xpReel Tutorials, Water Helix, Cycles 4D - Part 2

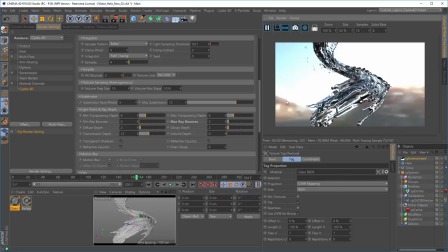473s
and let's hit play we weren't playing and you see it's lightened up because the reflections are able to have had one more bounce now so we're filling in some of these darker areas let's give it another and another and so the more we increase these the closer we're getting to this transparency and
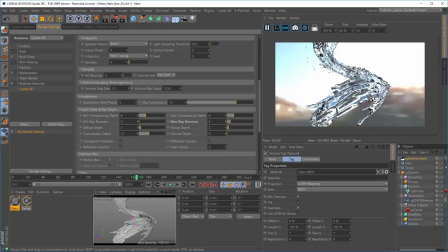492s
transmission depth so that's much better and already this looks obviously far more transparent and it's kind of working.
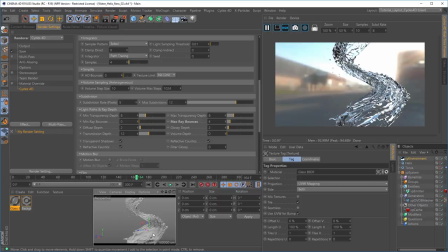502s
Now what I'd say was using an HDR to light this and to use that for the reflections is quite effective and very quickly this looks like a water splash doesn't it and it's incorporating this HDR fantastically and we're seeing the reflections and whatnot.
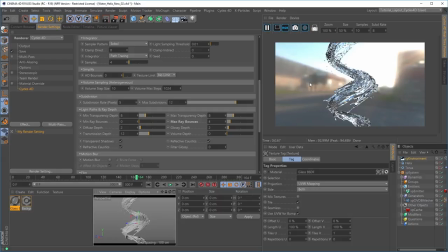519s
The problem with this technique is if you're not going to be actually using this HDR image in your final background of your render it's not going to look as good it's going to look a little bit odd you kind of need it's all relative and you need to be able to see this
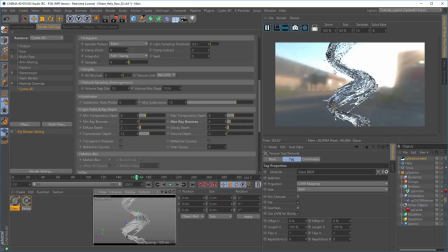536s
in the background for your brain to make sense of the reflections being this color so let's demonstrate that if I go to my environment object here in the object manager and make it invisible to the camera so the HDR is going to be visible to everything apart from the camera
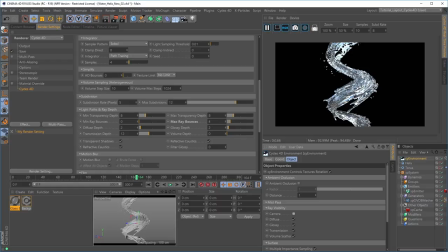554s
all of a sudden now we have a black background these reflections don't seem right and actually it doesn't even look transparent anymore it looks like a reflective metal surface and these are all tricks of the eye so you need the context of the background
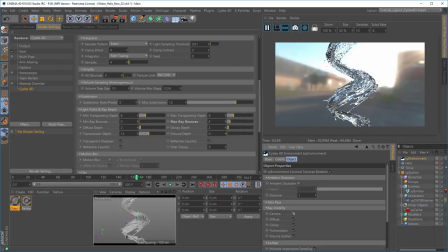571s
for it to feel like it's transparent otherwise it starts to look too reflective and look like metal So I don't want, this is quite a low-res HDR, and it's not a particularly nice one, just of a car park. So I don't want this in the final render. So lighting it using this and using this for the reflections isn't going to be a good idea.
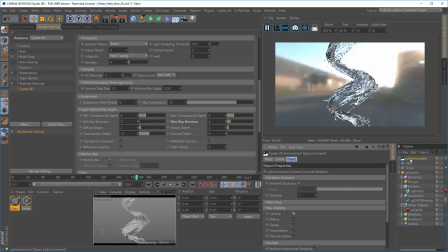592s
So let's just get, well, I'll leave it in there for now just because it's providing some light. So instead, what we're going to do is we're going to use an object to light this, which will appear in the reflections and the refraction.
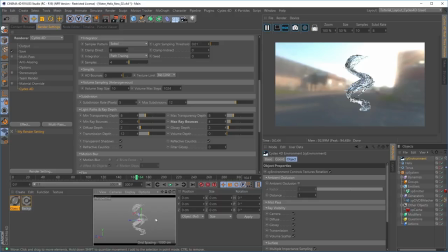607s
So the object is going to have a texture. And a really good object to use, which gives you a very good look very quickly if you're wanting to use very dark or even completely matte black backgrounds, is using a torus.
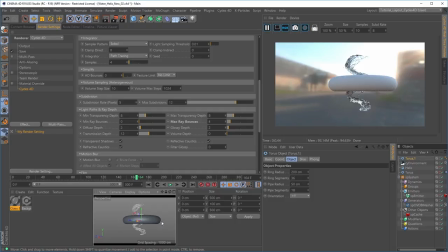622s
So if we bring in a torus into our scene, there it is, and you can see it in the real-time preview. And what I'm going to do is make it a bit bigger. I'm going to lift it up a bit.
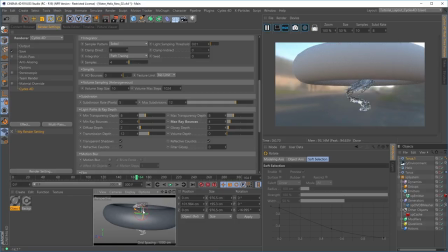636s
and i'm just going to angle it slightly kind of like this now i think i'll make it slightly bigger
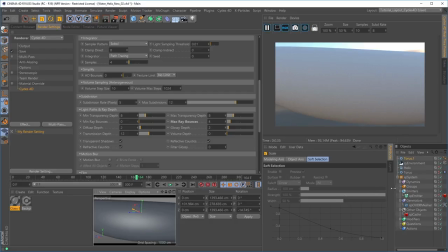644s
so i don't want this taurus to be visible in the real-time preview in the render obviously but i want it to light the scene so what we need to do is use the equivalent of a compositing tag to say look use this taurus to light everything but don't be seen by the
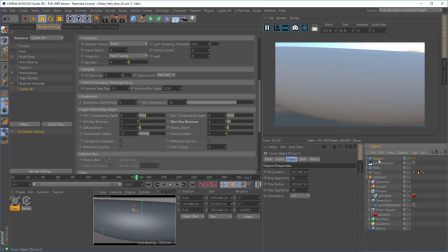662s
camera so the way we do that in Cycles is we have it highlighted and we go to the tags and we go to, sorry, Cycles 4D tags and just off your screen, I have got an object tag.
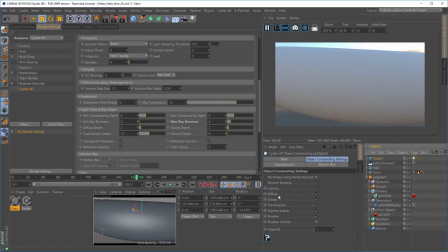677s
There we go. So in the object tag, I've got these kind of compositing settings. So if I say don't be seen by camera, it's still there.
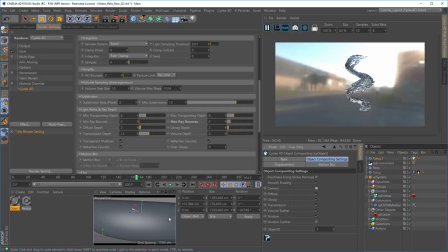687s
You'll see it in the reflections, but it's not being seen by the camera, which is great. So before I switch off the environment and use this Taurus to light the scene, obviously we need the Taurus to have a light texture on it, otherwise it's not going to be emitting any light and it's not going to be doing anything, it's going to be useless.
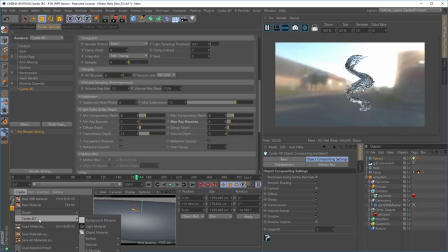706s
So let's go to Create in the Material Manager here and go to Cycles, Surface, Emission. And the emission texture, we'll put that on the torus. Let's just go to our node editor.